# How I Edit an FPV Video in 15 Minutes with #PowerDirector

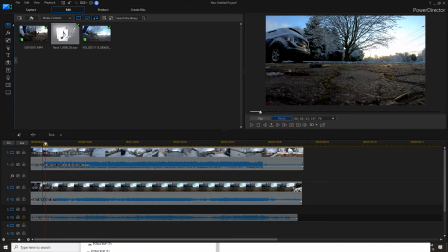4:09 So I think I'll stop my slow motion about there because at that point, this tiny quad and with the GoPro's wide angle, it's getting harder to see the quad anyway. So no point doing it much further than that. So now I do slow motion on the ground video track and I record that at 120 frames a second.
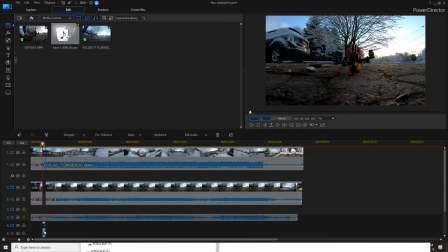4:28 The Insta360 Go records at 25 frames a second.
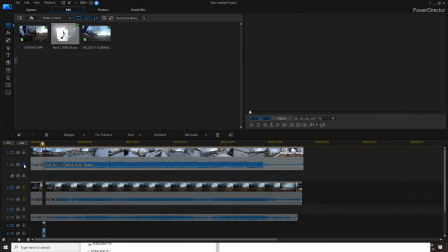4:34 So I'm going to lock my other tracks because if I don't do that, then they'll move when I make this slow motion,
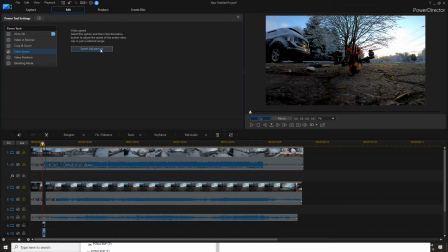4:42 which is good for some videos, but not good for the style I'm doing right now. So I guess I should have mentioned what I did there.
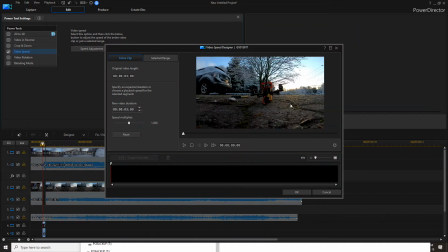4:49 I went into tool. Here, let me do it again.
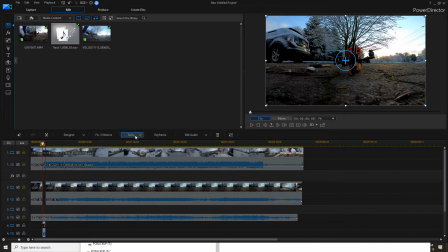4:52 So I drag the track down, track's highlighted, click on Tools, Power Tools, Video Speed, Speed Adjustment.
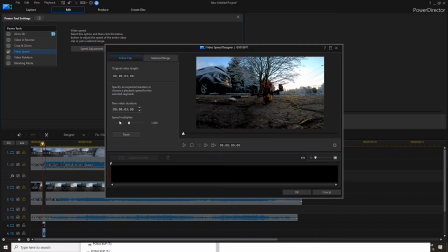5:02 Now I wish they'd let you actually type in a speed multiplier because I know exactly what I want, but instead I have to drag over with the mouse and I want 0.21. If this was a 30 frame a second camera, I'd do 0.25, but because it's a 25,
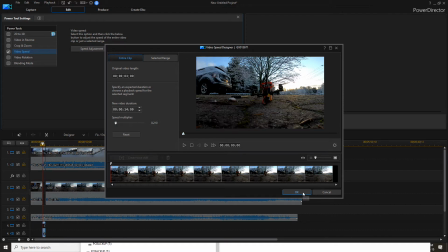5:17 0.21 is about as close as I can get to having them match up properly with the 120.
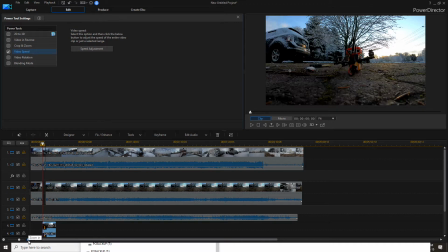5:23 So there we go. Now I'm going to just zoom in on the track a little bit because it makes this next part a little easier.
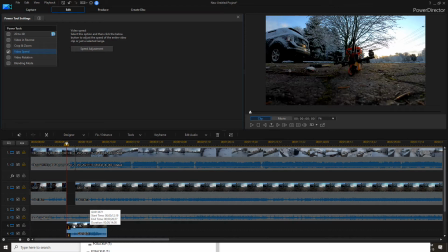5:30 And I'm going to drag this one track back. So you see my audio track is still in line with my ground camera track, is still in line with my flight track. But the slow motion I'm going to drag backwards so it just overlaps this spot on my ground track.
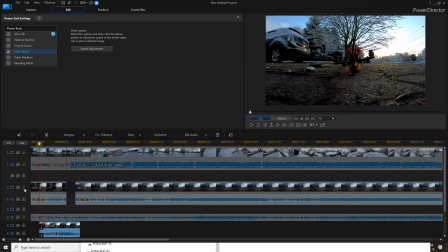5:50 I'm going to unlock those, get rid of the first part of my FPV track because I don't use that.
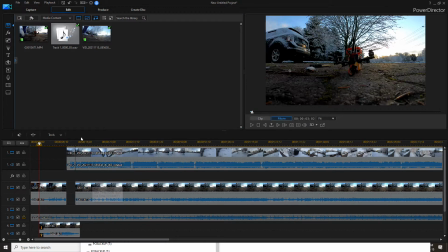6:00 Leave gap so it doesn't move. Now I'm going to put in some transitions.
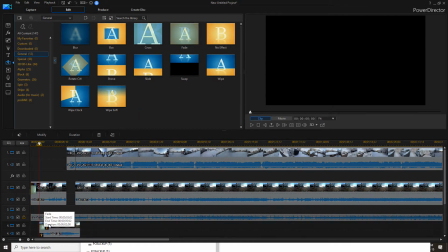6:08 Fade in, which I always do, and then fade in and fade out on my new slow motion track.
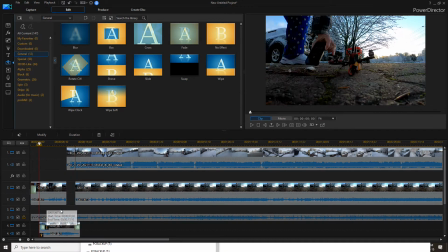6:15 And I usually change the fade in. It'll depend on the video, but for this one, I'm just going to say, let's say 7 seconds. Whoop, not 59. 7 seconds. So you see how that, no, that looks like it's too much. Let's make it 6.
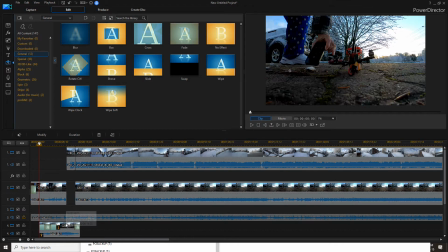6:37 And that's going to fade at first with this track, and then if it did overlay, it would fade with this one, but it's only going to fade with this track above. And what that gives you is when I move my phone, it kind of shows you that I'm putting the phone down. Kind of gives some continuity to it. Okay, so I'm done for this part.
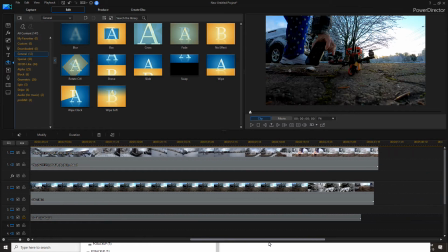6:58 Now flight, flight, flight, flight, flight, and at the end, I've got to catch the landing.
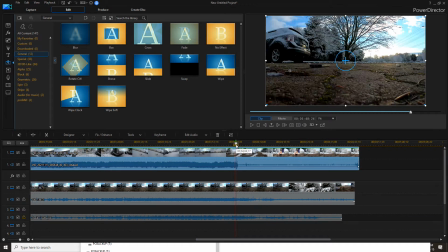7:03 Now it looks like right around here, it's kind of interesting. Oh, sorry, the next thing I do is I disable the audio on my FPV track because it sounds just awful. Actually, maybe I'll play just a touch of that so you can see what it sounds like coming out of the Go.
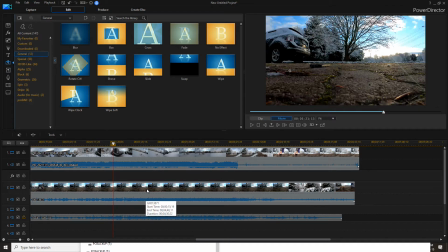7:25 You're not seeing the actual video because I still have this track in, but you can hear what it sounds like. It was pretty bad. So you can see if I come here, this is with it landing.
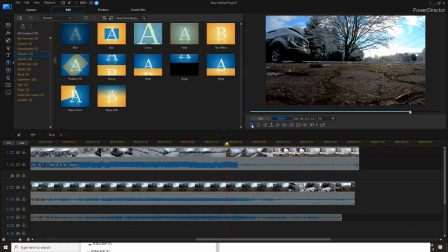7:38 So back up just a little bit until we get to the. So that's not too bad. I think I'll move back just a couple frames. I'll do a split.
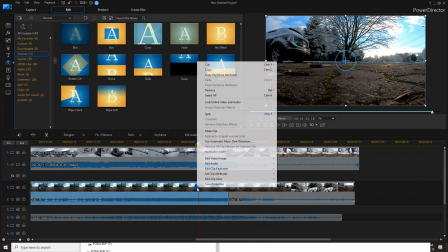7:55 And I'm going to get rid of, I'm going to unlink audio and video.
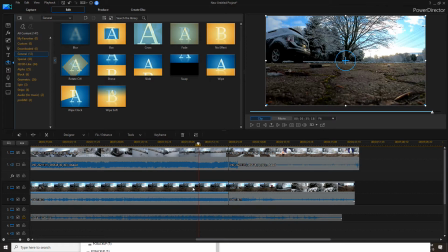7:59 So I still have audio from the ground GoPro, but I'm going to get rid of this video,
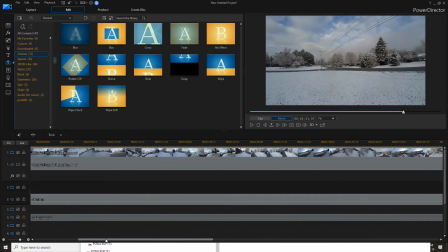8:05 which is between my landing sequence and my takeoff sequence is now gone.
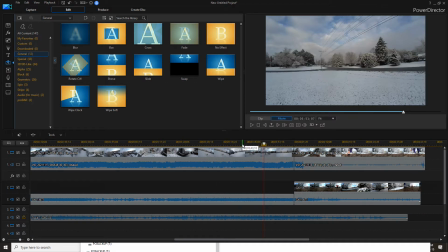8:11 So now you see the video is now from the Insta360 Go on the quad.